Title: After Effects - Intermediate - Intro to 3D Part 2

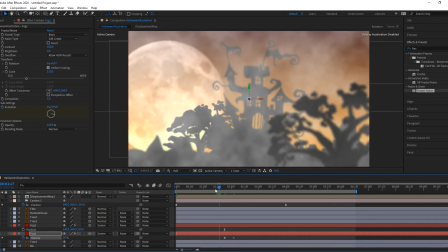[16:33]
Let's say 115-ish. Yeah, let's do 115. Probably 120. So I'm giving myself about 15 frames of crossfade. So that layer is going to start disappearing, as you can see.
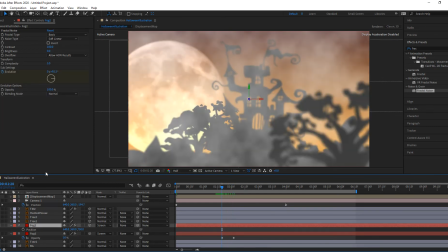[16:47]
And the other one should start appearing at that point. So at 120, I am going to create
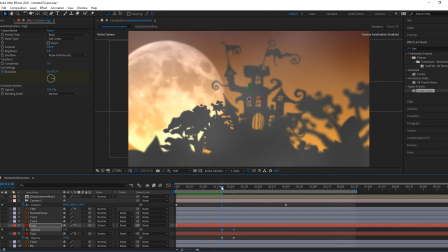[16:56]
keyframes for that one that allow me to create that crossfade feel.
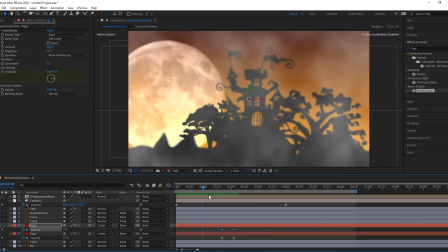[17:01]
So that crossfade makes it look like you almost went through the smoke at that time, or through the fog, sorry, and now you're looking past that fog,
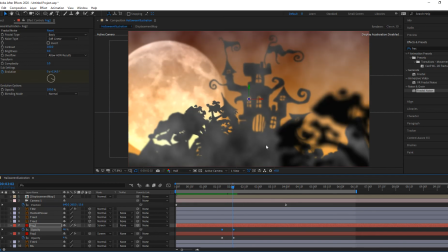[17:10]
and the combination of all the elements of the things coming out of in and out of focus due to the enable depth of field,
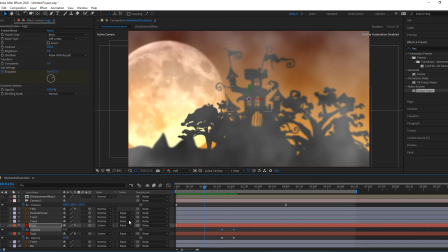[17:19]
and the layers appearing or disappearing and disappearing, and the slow fog changes. Let me trim this layer here. I don't need that much layer. And same thing with this one.
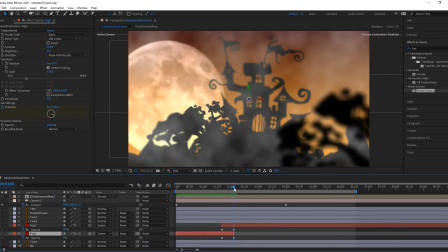[17:31]
Let me go ahead and bring it back up here. So that the combination of those things creates that sensation of walking through
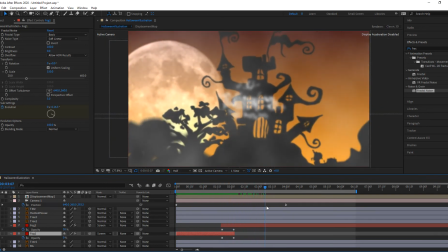[17:40]
the fog without the need to pay for an expensive, filter.
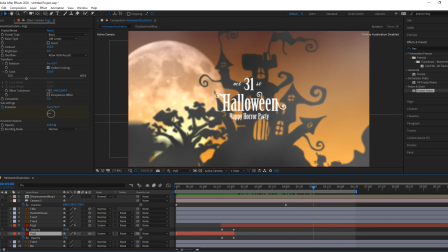[17:46]
Now you'll notice that because my camera is so close to that fog, to the last fog, it looks pretty burnt or pretty white, pretty screened. So you can do a number of things with this. You can go ahead and push that second fog even further if you want to.
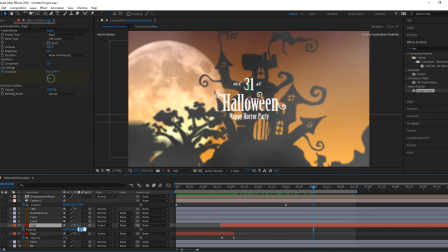[18:00]
So let's say I place it at 1250. Now it's going to make it really smoky.
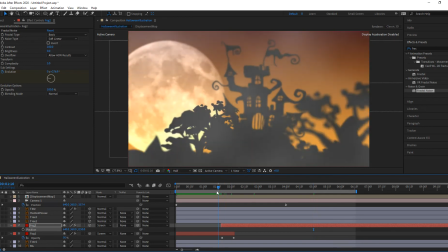[18:06]
Now it's going to look a little bit wispier. But when I pull back over here, I'm going to have that gap.
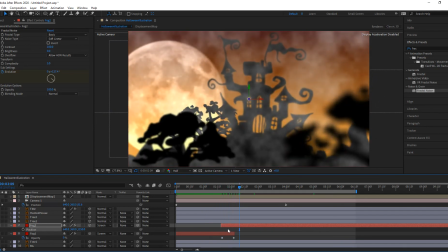[18:15]
And so I might have to add another layer in between those two to compensate for that space where I don't have any fog. And that's just as simple as making another copy.
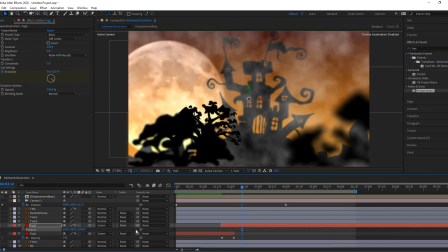[18:28]
So if I wanted to, let's go ahead and actually let me push that to 1500. And let me make a copy of that one. Let me actually push this back to 510, which is where I had it before.
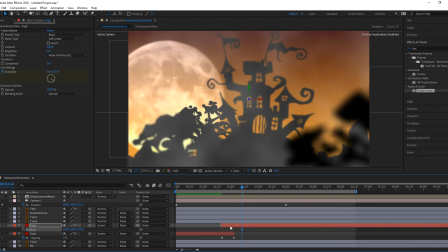[18:42]
And let me make a copy of let me place it at 490 so that my lens passes it.
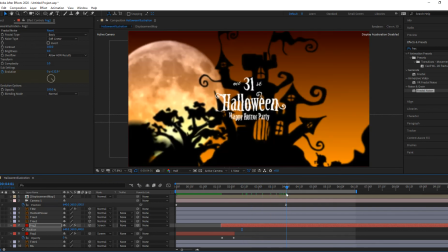[18:49]
So at some point, my lens is going to pass that second fog as well. Boom. And so I want to have some fog right next to the title as well.
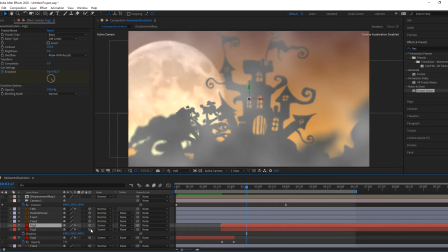[18:58]
So I'll go ahead and make a copy of that fog too, and push it all the way to about,
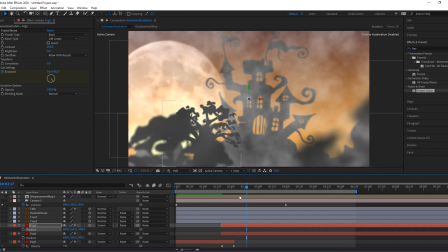[19:04]
let's say 1500, and do the same thing I was doing before. So at some point when my camera passes
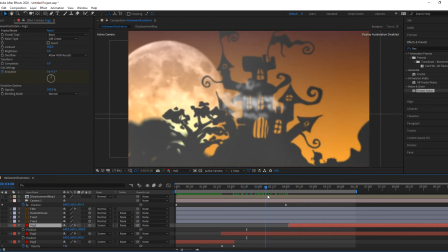[19:13]
that second fog layer, which is around here, right here, then that layer should be fading out at that point, which is these two keyframes. I'm gonna borrow those keyframes there.
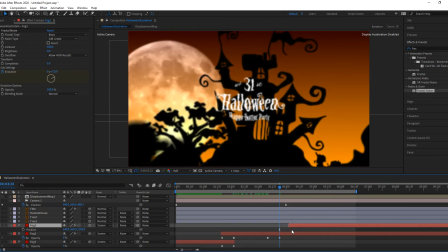[19:32]
I'm gonna scrub them up, and then this one has fade in filters because it was a copy of that same layer,
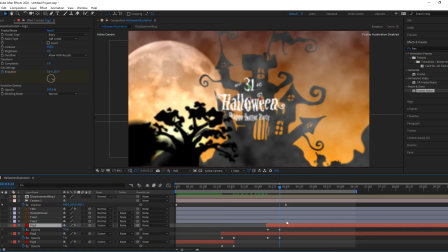[19:40]
so it already had those two keyframes, and I have a crossfade between those two layers. So I can go ahead and maintain it. Now it's a matter of positioning this particular layer, the fog 3. So if I go ahead and make that, let's say 1250, I bring it towards the camera,
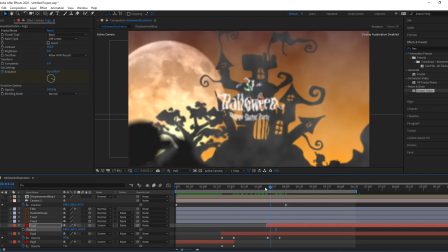[20:02]
and so on.
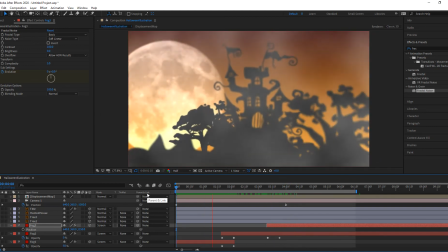[20:04]
So you create the sensation of walking through fog without the need of having all those
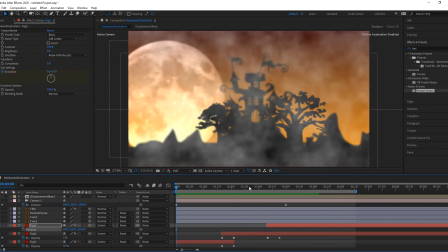[20:14]
particles or having the filter. Now, if you want to, if there are things that you don't like, it's basically a fine-tuning the positioning of different items.
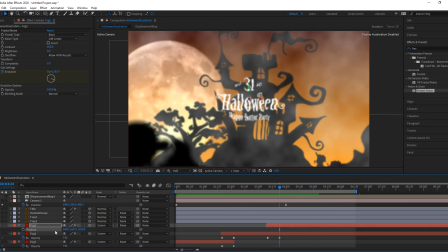[20:22]
So let's say if I want to push this now to 510, the second one. Let's see if that takes care of the sharpness on this. Not sharpness, but the full opacity of it, as you can see it.
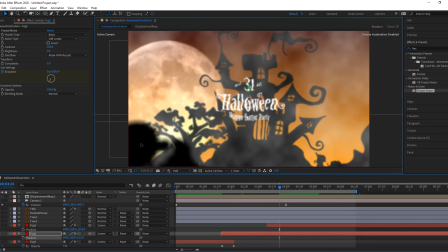[20:38]
Maybe I want to make it less. What is the value of that one?